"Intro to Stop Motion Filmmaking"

Animating on twos means that for each second of animation there are 12 new drawings or frames.
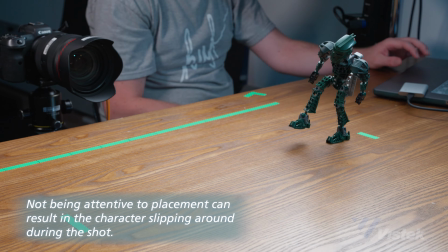254s
This is the most common type of animation as it strikes a line between time-saving and fluidity of motion.
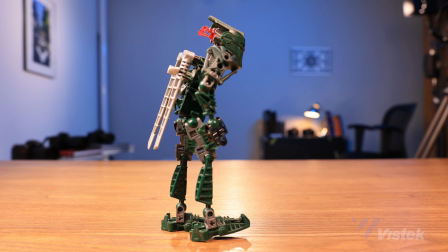260s
For me, I would say animating either at 10 frames per second or 12 frames per second is great, as it keeps you moving and you get to see results faster than you would at 24 frames a second.
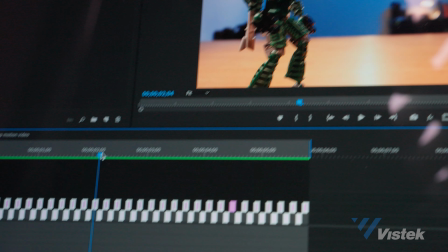270s
And finally this brings us to animating on threes. This means that for each second of animation there are eight new drawings or frames.
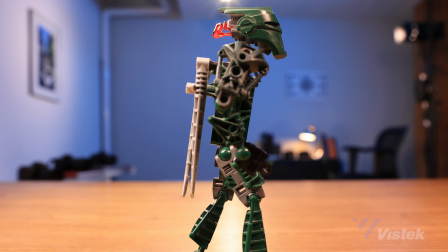277s
This timing is good for slow scenes where your characters aren't moving a lot. So using any of these methods is recommended but of course you can go in between any of the frame rates if you want to.
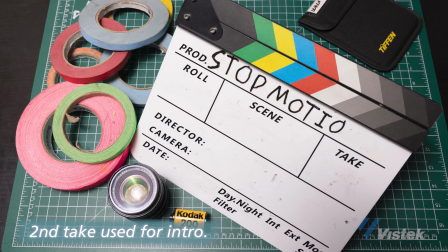286s
For instance the intro to this video was done at 10 frames a second and this explains why the movement isn't entirely smooth with the tape and all the other objects in frame.
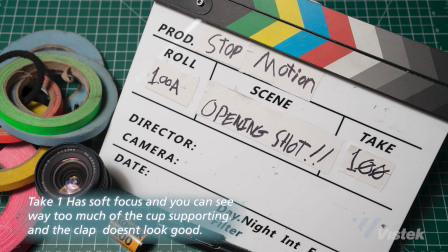294s
This was intentional however for a time-saving and aesthetic purpose. That shot took an hour and a half to shoot and I had to do it twice because I messed something up the first take.
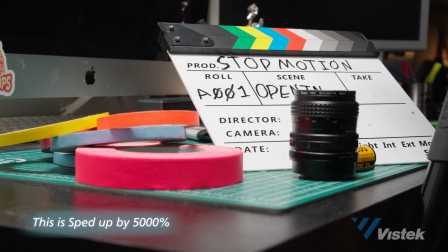305s
So just imagine how much more time it would have taken me to shoot that had I done it on 24 frames a second. This brings me to the second point of why certain videos are animated at different frame rates. If you're on a budget for both time and money you're probably gonna have to be frugal with your frames. This is something to be considered in pre-production. I highly recommend you doing a storyboard or at the very least a shot list or even acting out the movements in the framing that you desire. It's gonna help you understand what move you're making so much better than if you were to just hold it all inside your head and try to get it out there.
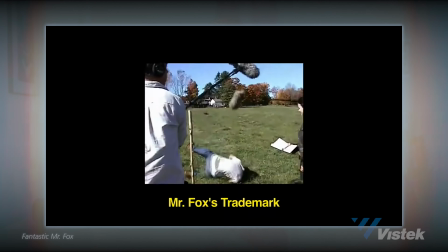337s
I first saw this done for Wes Anderson's Fantastic Mr. Fox.
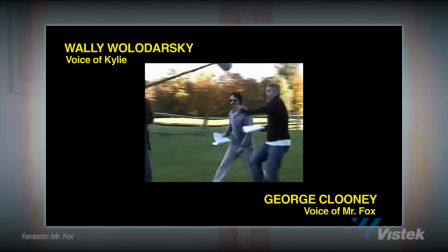340s
All the actors acted out the motions of the characters in live-action and this helped the animators to imbue more of the actors performance into the puppet. Since scenes shot in stop-motion takes so long to create, performance changes or reshoots are probably not going to be likely.
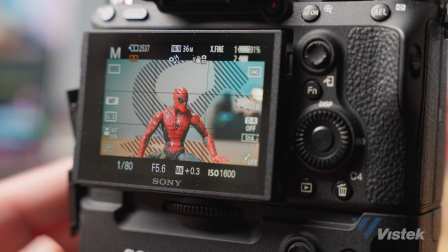354s
So you have to pay a lot of attention to what you're doing while you're shooting. Any slight nudge of the set or the camera will cause issues in the final shot.
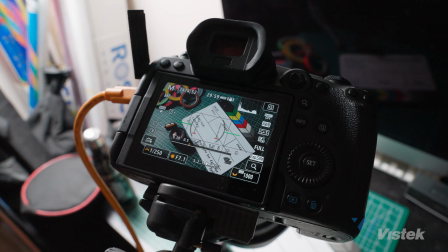361s
When I'm shooting stop-motion, I like to have my computer connected up to my camera so that I can trigger it remotely, change settings, and I can see my progress and do playback. And it also automatically saves photos to my SSD so I don't have to offload the photos from my camera at the end of the shoot.
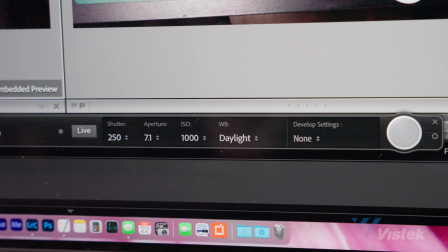374s
It's great to have this as an option and you can do it in either Lightroom or Imaging edge if you're a Sony shooter as they do many of the same things.
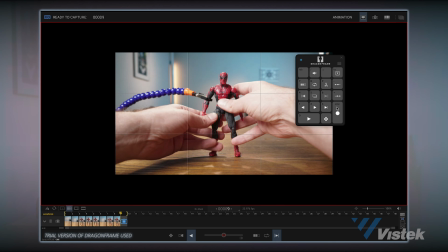381s
There's also specialized stop-motion software which I would highly recommend trying to do if you're going to do stop-motion.
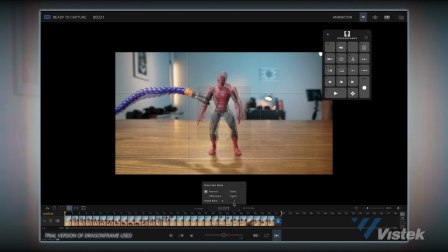387s
It gives you features like onion skinning which allows you to preview the past photo over top of your current image and it gives you options like letterboxing for different formats of movies.
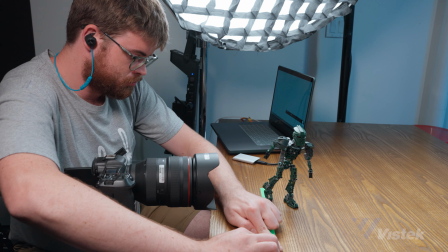397s
All of the features that you get with tethered capture are great but you could just use the camera by itself.
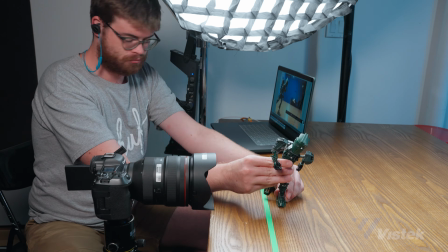403s
You will however be increasing the risk of nudging the camera since you'll be interacting with it more regularly. Regardless of what Whatever capture method you choose, the process of making it into an actual video is going to be the exact same.
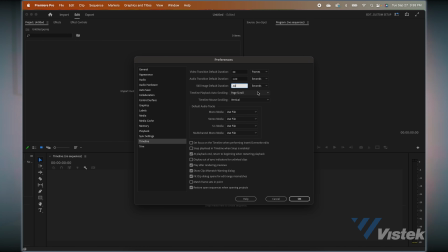414s
Open your editor of choice and reduce the length of each photo to the frame rate desired and choose the correct project size.
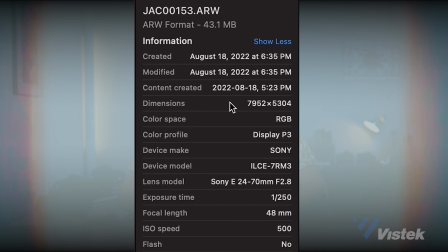420s
Many professional and prosumer cameras of today can take photos way bigger than 4K resolution, so this shouldn't be an issue.
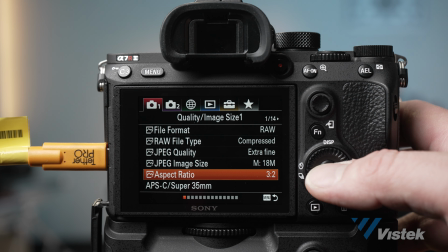426s
You could even shoot images in a 16 by 9 aspect ratio and save yourself the time of having to reframe in post.
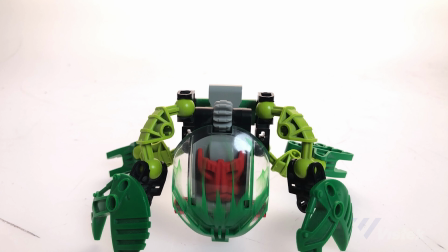433s
Not that I would want to make an animation of any great length this way, but if you were like me when I started and didn't have access to anything else, your phone can be a really good tool to start off with,
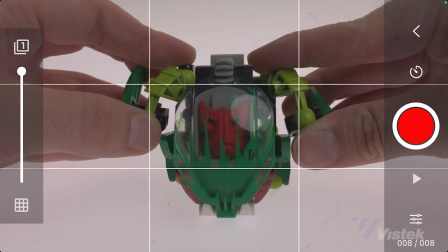442s
especially since you can do the entire movie from one device.
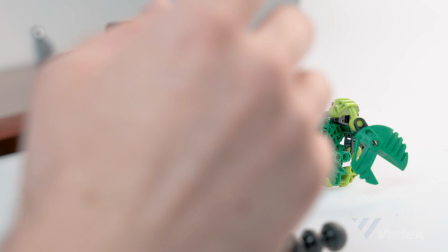445s
You'll still for sure need a couple of bits and pieces like a phone tripod to get the right kind of shot, but if you've got nothing else this is a great way to get started doing stop-motion animation. Making movies and stories is great and all, but what if you need to sell something? Well stop-motion is a great way for photographers to add something else to their portfolio. Since you can use continuous or strobe lighting for stop motion, you don't have to get all new gear. As the world becomes more video focused this is one way you can add great value for your clients without a great deal of extra effort or cost.
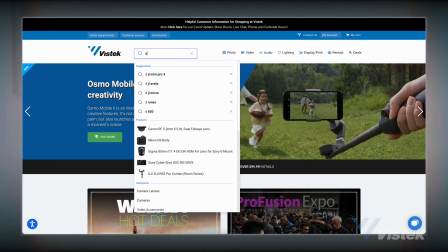473s
Now I couldn't get one of these for the video but something I'd highly recommend that you get is a dummy battery for your camera or you connect your camera via its USB connection for power.
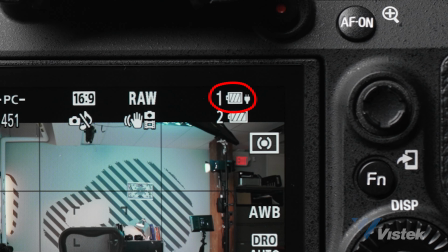482s
You'll still need to have a battery in the camera but this will extend the battery's life considerably.